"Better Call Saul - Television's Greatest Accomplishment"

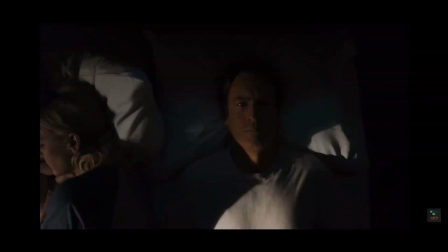(0:00)
Spoilers ahead for Better Call Saul. Better Call Saul has been on my mind ever since its finale aired last Monday.
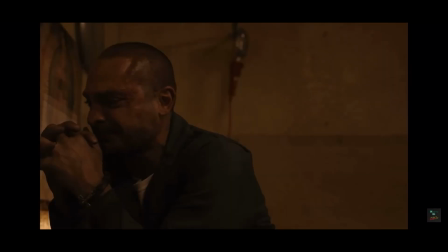(0:05)
A show driven by its complex characters, rich visual storytelling, and constantly asking what will happen to Jimmy, Gene, Saul,
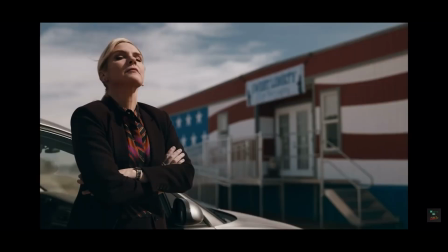(0:14)
and Kim with the prior knowledge of Breaking Bad is why I believe it is the greatest accomplishment in television history.
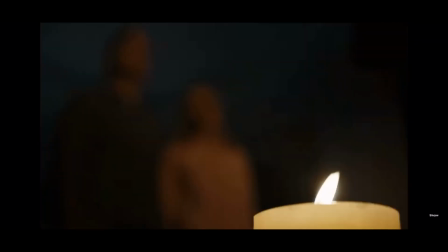(0:22)
The character work of Better Call Saul is unmatched because of its slow burn pacing of the majority of the series.
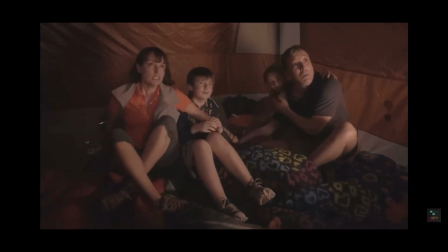(0:28)
Introducing the viewer to Jimmy McGill was a risky and bold choice because everyone wanted the lovable and funny Saul Goodman from Breaking Bad.
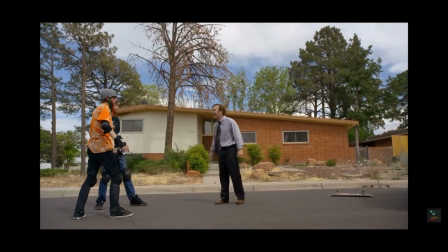(0:35)
This was, however, when I realized that Peter Gold had a real story to tell instead of just a cash grab spin-off of one of the most successful shows of all time.
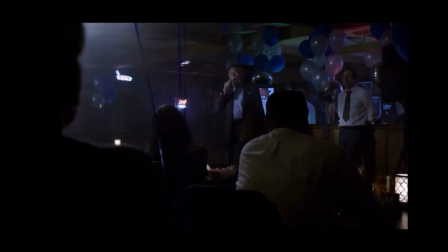(0:42)
The inclusion of Chuck McGill, Jimmy's brother, makes for a great conflict because of the two being so directly opposite of each other.
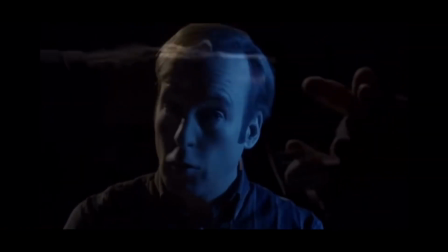(0:49)
Chuck also adds more backstory to the sleazy lawyer and shows that Slippin' Jimmy has always been there.
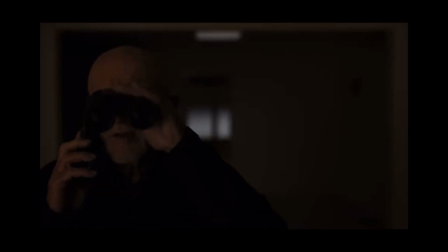(0:55)
Mike is given more screen time, and his storyline is easily one of my favorites. I can't help but be so taken away by his performance every time he comes to screen, and the family dynamic is just one of my favorites throughout the series.
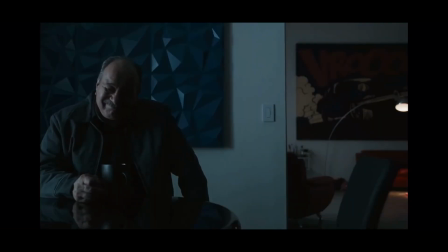(1:07)
Nacho Varga is a great addition to the series, as he is the heart of the cartel storyline, and the relationship with his father is heartbreaking. Some would say that he is the Jesse Pinkman of the series. Gus is later introduced in Season 3, and I like seeing him a lot on screen, not because of him doing his egress schemes, but because of his struggle, not only with creating the empire, but connecting with others. The wine scene is probably the most tragic send-off throughout the series.
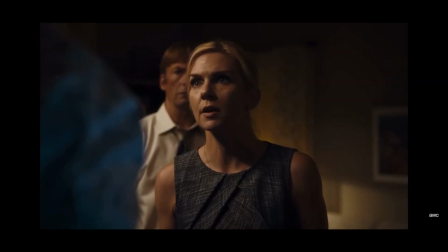(1:31)
So many characters to mention, but the key one is Kim Wexler, a straight-laced lawyer who works at HHM and becomes romantically involved with Jimmy.
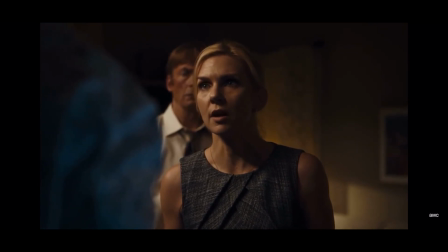(1:39)
Kim becomes the most fascinating character to watch easily.
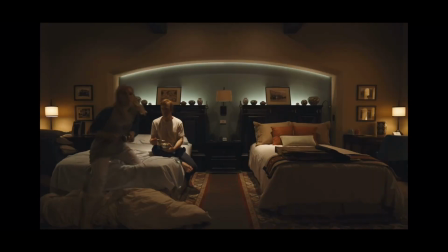(1:41)
The viewer is always wondering if she will be the victim of Jimmy's schemes or if she will join in and become Saul's right hand by the end of season five.
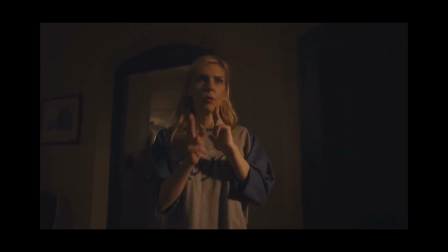(1:49)
She is the pinpoint of Jimmy's journey and the driving force of the series. Visual storytelling is much more than making pretty and composed shots with cool colors.
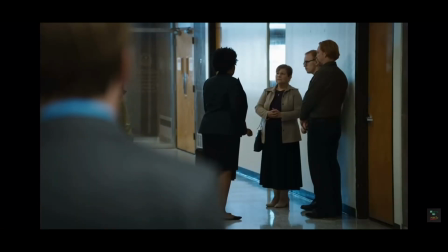(1:58)
It is something that the director, the DOP, the set designer, the light team, etc.
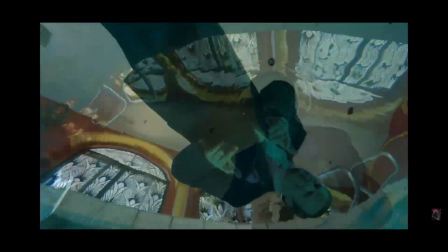(2:03)
come up with to convey what a character is feeling, what the viewers should anticipate, foreshadowing, and of course symbolism with imagery.
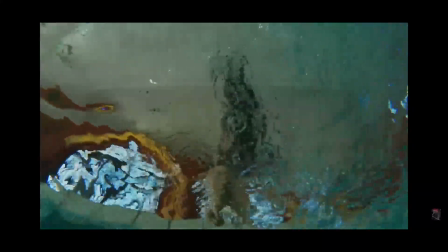(2:10)
There are many moments throughout each episode I would love to point out, but my favorite is easily within the opening minutes of season 6 episode 9, Fun and Games. For context, this episode picks up right after the biggest moment in the series, Howard's death.
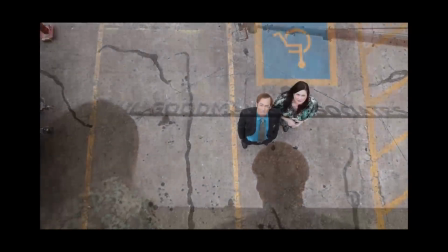(2:24)
It starts with Saul looking up at his new office's sign and to me it symbolizes him moving on so fast and suppressing his emotions.
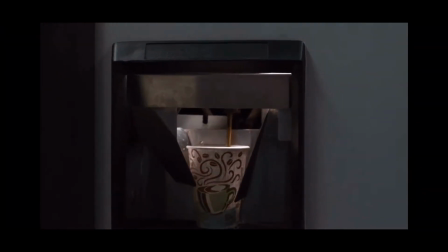(2:31)
It then cuts to Kim's pro bono clients and then quickly cuts to a mundane mic scrubbing up Howard's blood from every inch of the house.
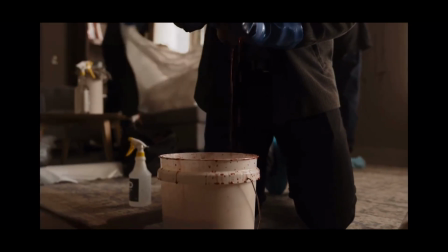(2:40)
It is absolutely bone chilling and the absolute definition of a cold opening.
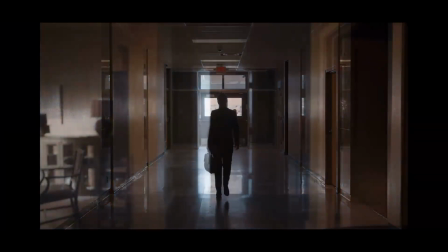(2:46)
The sequence ends with Kim walking towards the exit where everything is white outside, telling us where she will be later at the end of the episode, leaving Jimmy.
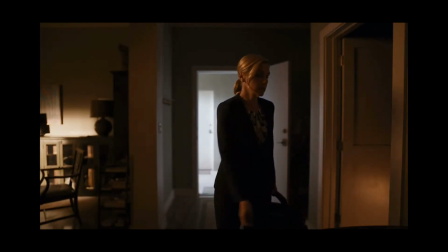(2:53)
When the two finally return to the house, there is no longer Howard's body or the blood.
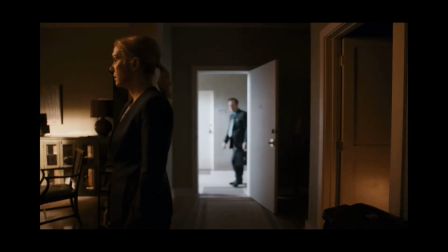(2:59)
We have the same reaction of uncomfort as Kim and Saul, and to me,
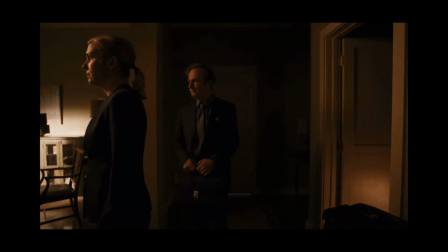(3:03)
this is the send-off of the original series and Into New Territory, where the prologue begins.
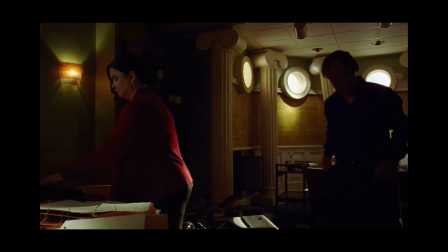(3:09)
Knowing the events of Breaking Bad will show you who makes it onto the next series, but every scene with an unfamiliar character like Lalo or Nacho will keep you on the edge of your seat.
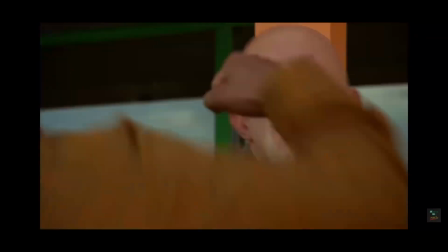(3:17)
Still with this information, there are moments throughout the series where I'm on the edge of my seat for Mike or Gus or Jimmy, and that is due to terrific writing.
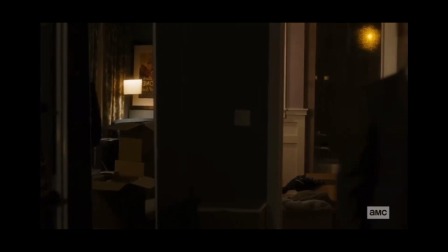(3:26)
Kim's journey was unanimously agreed, the one that kept everyone on their toes, and would make or break Jimmy.
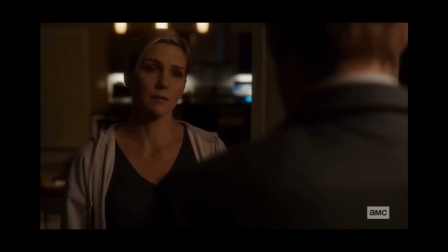(3:32)
Seeing Jimmy become Saul after Kim leaves him felt wrong and out of place. This wasn't the character we grew to love in this series, nor did Kim.
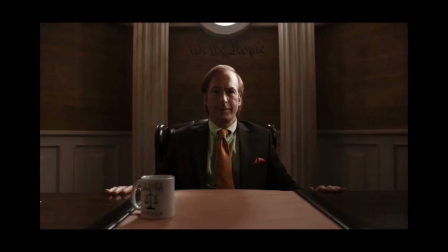(3:40)
The man we grew to love in Breaking Bad became the man we grew to hate in Better Call Saul. The finale of the series, titled Saul Gone, is one about regret.
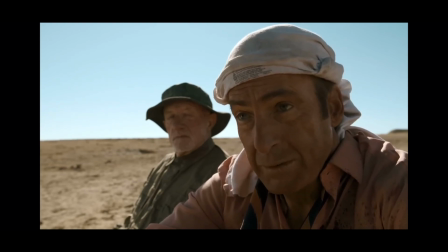(3:48)
Regret of the scams he pulled, but more importantly, regret of what he didn't do. He could have made his life work with Chuck, which is hinted in the finale.
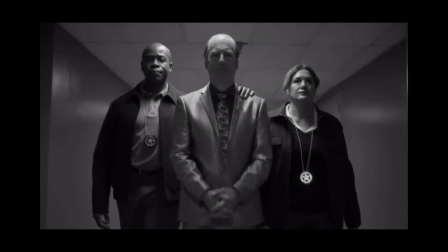(3:56)
He could have been the best lawyer in Albuquerque, which is hinted by the fact that he dropped his 180-year sentence down to seven.
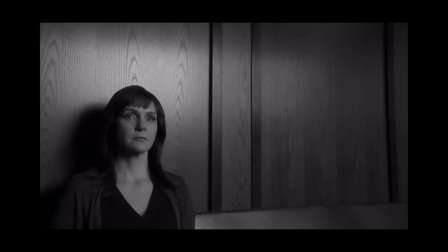(4:02)
He could have made it work with Kim, but above all that, he could have dropped Slip and Jimmy.